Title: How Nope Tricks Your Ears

This video is brought to you by Mubi. Get 30 days of Mubi for free when you go to mubi.com/thomasflight.
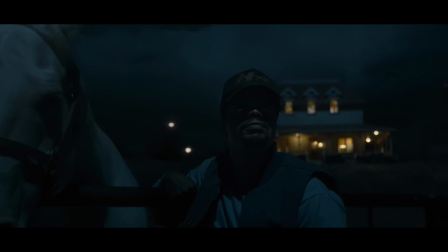(0:09)
One of my favorite techniques in Nope is about to happen right here.
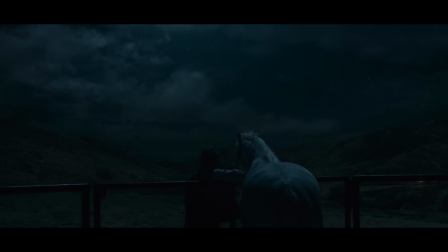(0:17)
Did you catch that? Listen again. Was that the wind? Or maybe something else? If you've seen the movie, you know the answer.
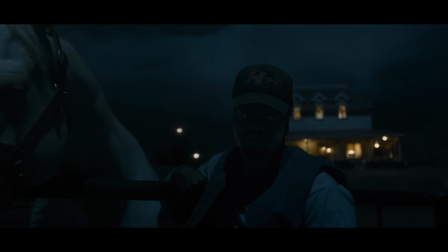(0:31)
But the first time you watched it, you probably didn't know what you were hearing or if you were hearing anything out of the ordinary at all.
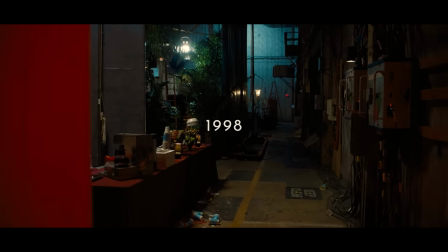(0:41)
For me, the most unsettling moment in Nope was this one. A long tracking shot that doesn't really show you anything.
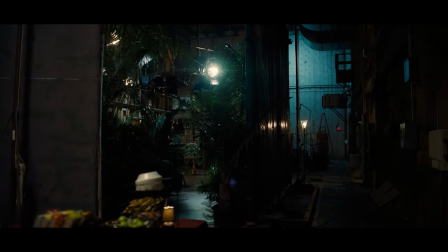(0:50)
A big part of why this moment is so effective is because it creates terror instead of horror.
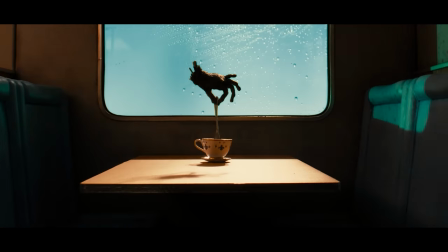(0:55)
At the start of every Jordan Peele movie, you'll see a title card for his production company.
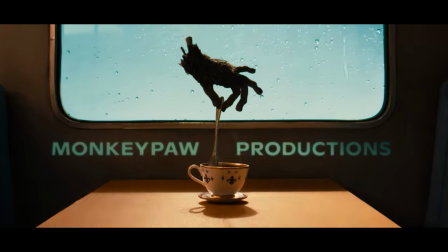(1:00)
Monkey's Paw, said Mrs. White curiously.
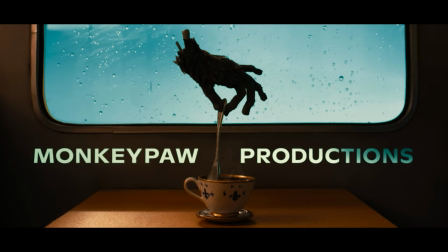(1:02)
The name of the company, Monkey Paw Productions, is a reference to a short story by W.W.
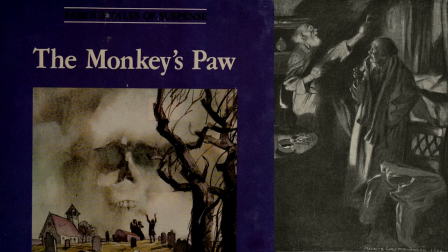(1:09)
Jacobs. Hold it up in your right hand and wish aloud, said the sergeant major. But I warn you of the consequences. In this story, when an old man and his family are visited by a mysterious traveler, he receives a magical dried monkey paw that can grant 3 wishes. The old man, hoping to better the financial situation of his family, asks for the sum of £200 with his first wish. The old man and his family expect the money to fall out of the sky or appear under his pillow. When that doesn't happen, they suspect the paw may be a hoax. But the next day, the old man and his wife receive another visitor, telling them that their son died tragically in an accident at work, and he gives them compensation of £200, fulfilling the first wish. They're struck with grief, and after burying their son, they have an idea. The old man uses the paw again, his second wish, that his son would be alive again.
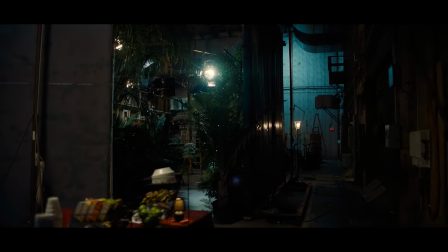(2:16)
They wait for hours and nothing happens, but after night falls, they're awoken by a knocking at the door. The old man, now reminded of the twisted nature of the granting of the first wish,
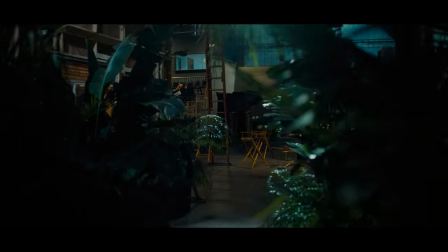(2:28)
is terrified of what might be on the other side of that door. And in an act of desperation, before his wife can answer the door,
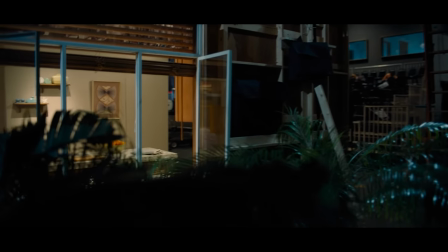(2:37)
he grabs the paw and uses his third wish to wish whatever is on the other side of that door would disappear.
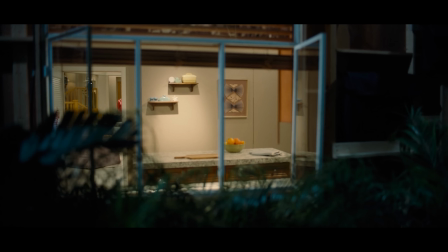(2:45)
When they open the door, nothing is there. It's a gripping story, but the brilliance of it is that as readers, we never actually see anything horrifying. The author leaves it to our imagination and leaves the actual existence of the horror ambiguous. Film writer Matthew Morgan, in an essay about what this story can tell us about the distinction between horror and terror, puts it this way.
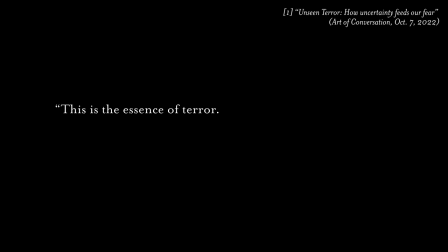(3:09)
This is the essence of terror. It is the gut-deep dread of the awful possibilities. Horror, by contrast, is what we'd have if the story allowed the door to be opened before the final wish could be made, to reveal whatever monster stood there.
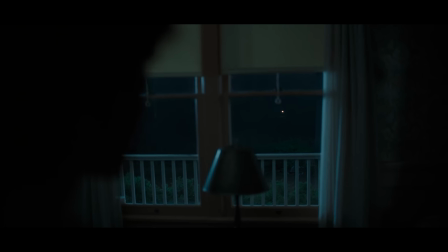(3:28)
Jordan Peele understands this dynamic between horror and terror and utilizes it frequently in Nope.
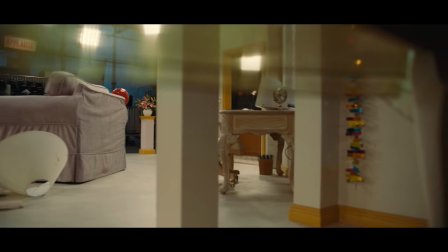(3:34)
In the Gordy's house scenes, he expertly holds back and obscures the horror of the scene,
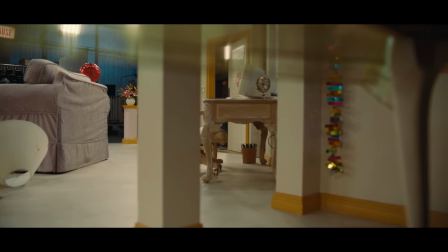(3:41)
instead allowing our imagination to do the work, inspiring terror.
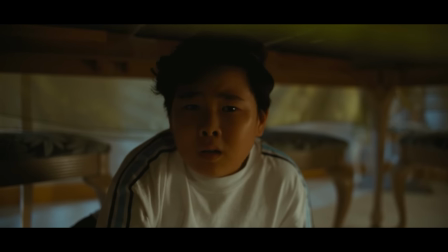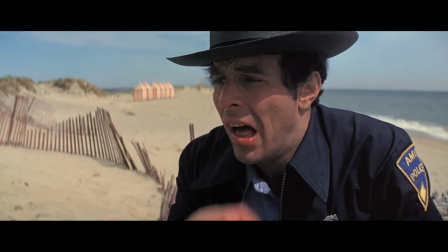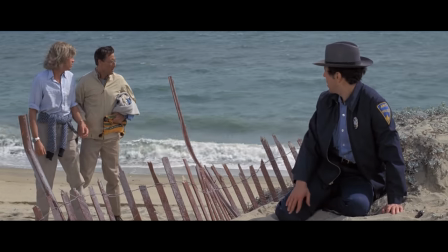(3:57)
Spielberg does the same thing in this sequence from the opening of Jaws, where he frames out the carnage that we all know is present.